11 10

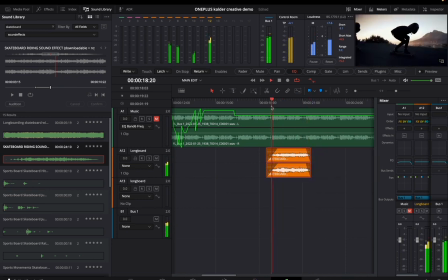I'm going to cut it right here. And what I can do with this is play with the pan as well.
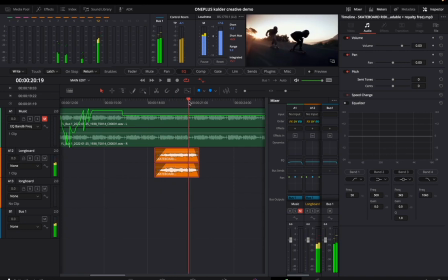So why don't we... At this point, I would want the pan to be about here. So I'll just try to match it like in the video. So I'll set a keyframe over there. And over here, we'll move it a little bit more to the right. So we're adding more depth to this sound by just moving it right to left.
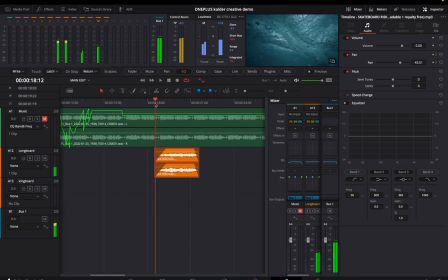So let's take a listen. Cool. That sounds good to me. And I want to add some wind to make it sound like we're going really fast.
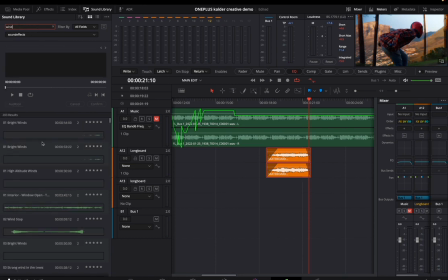So let's see what we got here. That sounds pretty good to me. It sounds like the camera, it was actually in that environment.
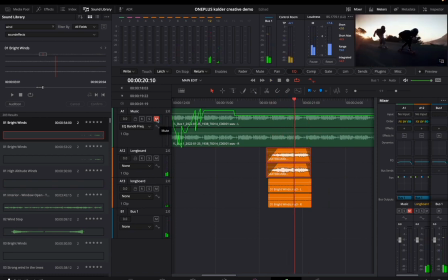Longboard sounds are a bit loud, but let's turn on the music and see how this sounds in comparison to the music. Too loud. I want it to be quieter. Now it's too quiet, so let's bump this up a tiny bit.
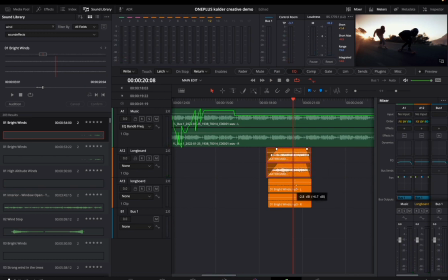Too much.
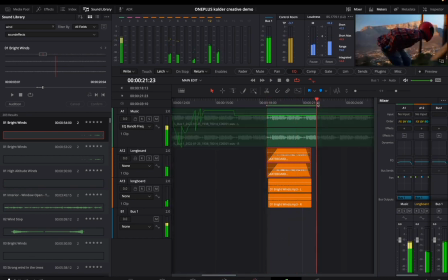That sounds good. Let's play with the EQ just to make it, maybe we can like manipulate it to make it feel like it's actually more in that environment.
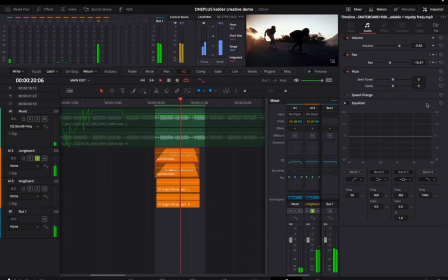So let's solo it. Open the inspector, equalizer, band 1.
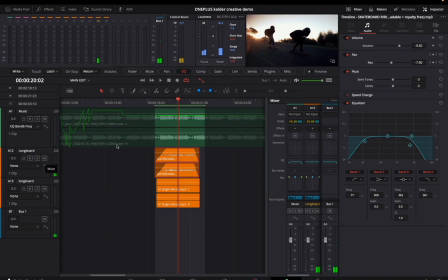Yeah, I think we might be hearing too much of the high end, so let's unsolo that. Yeah, that's dope. I like that a lot, actually. So, cool. That's with the equalizer on. This is without. So it's minimal, but to me, it makes a big difference.
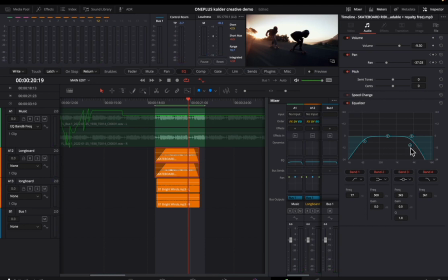I like this. With the equalizer on, just this little change that we did, we basically just cut off a little bit of the high frequencies here. I don't know if it makes it feel more like it was in that environment, but it just feels a bit more real to me. Option X.
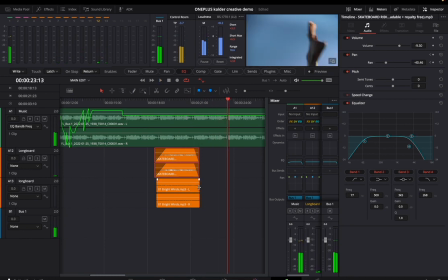Cool, we could probably extend this wind. And I feel like we should probably just like duplicate this sound here.
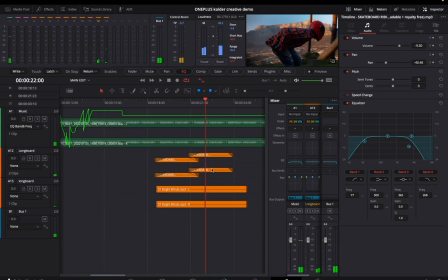Option S to see those layers over here. Let's expand these.
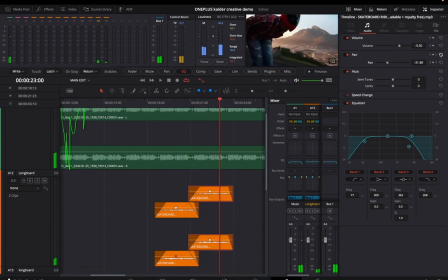And I'm probably gonna want to reset the pan on this guy. I might want to raise this one.
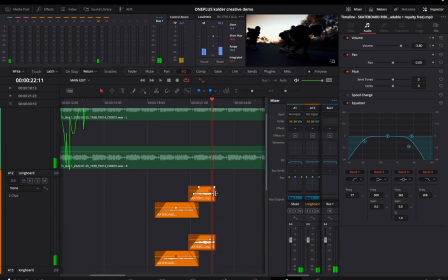Yeah, that sounds really good, actually, just raising up that volume there.
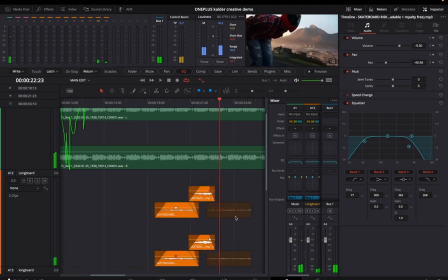And then we'll bring this one back over here. We're going from like further away to closer up to further away. And really what's making this feel closer up is just the volume. So all we did was increase the volume. Now remember, this one has the same pan keyframing that this one does. So I'm just going to eliminate that because I don't think we need it for that second one.
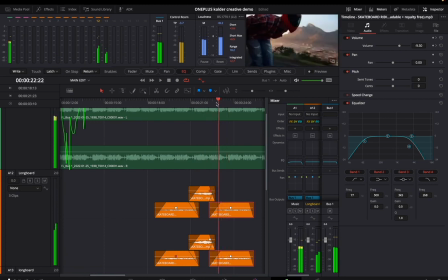Works pretty well.
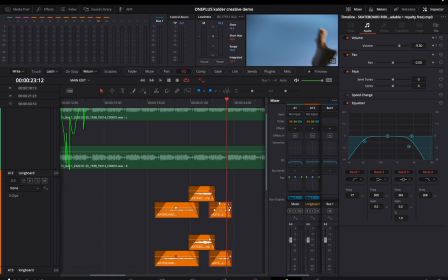Probably bump the volume up there.
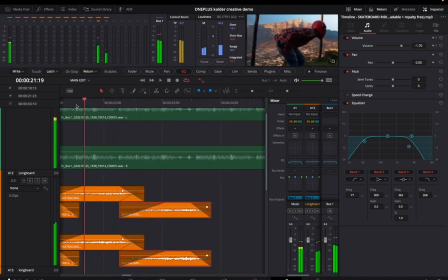So we're going from close to far to close. So this part here, so we'll probably want to just keyframe this here. Option, click. Let's make that quieter there.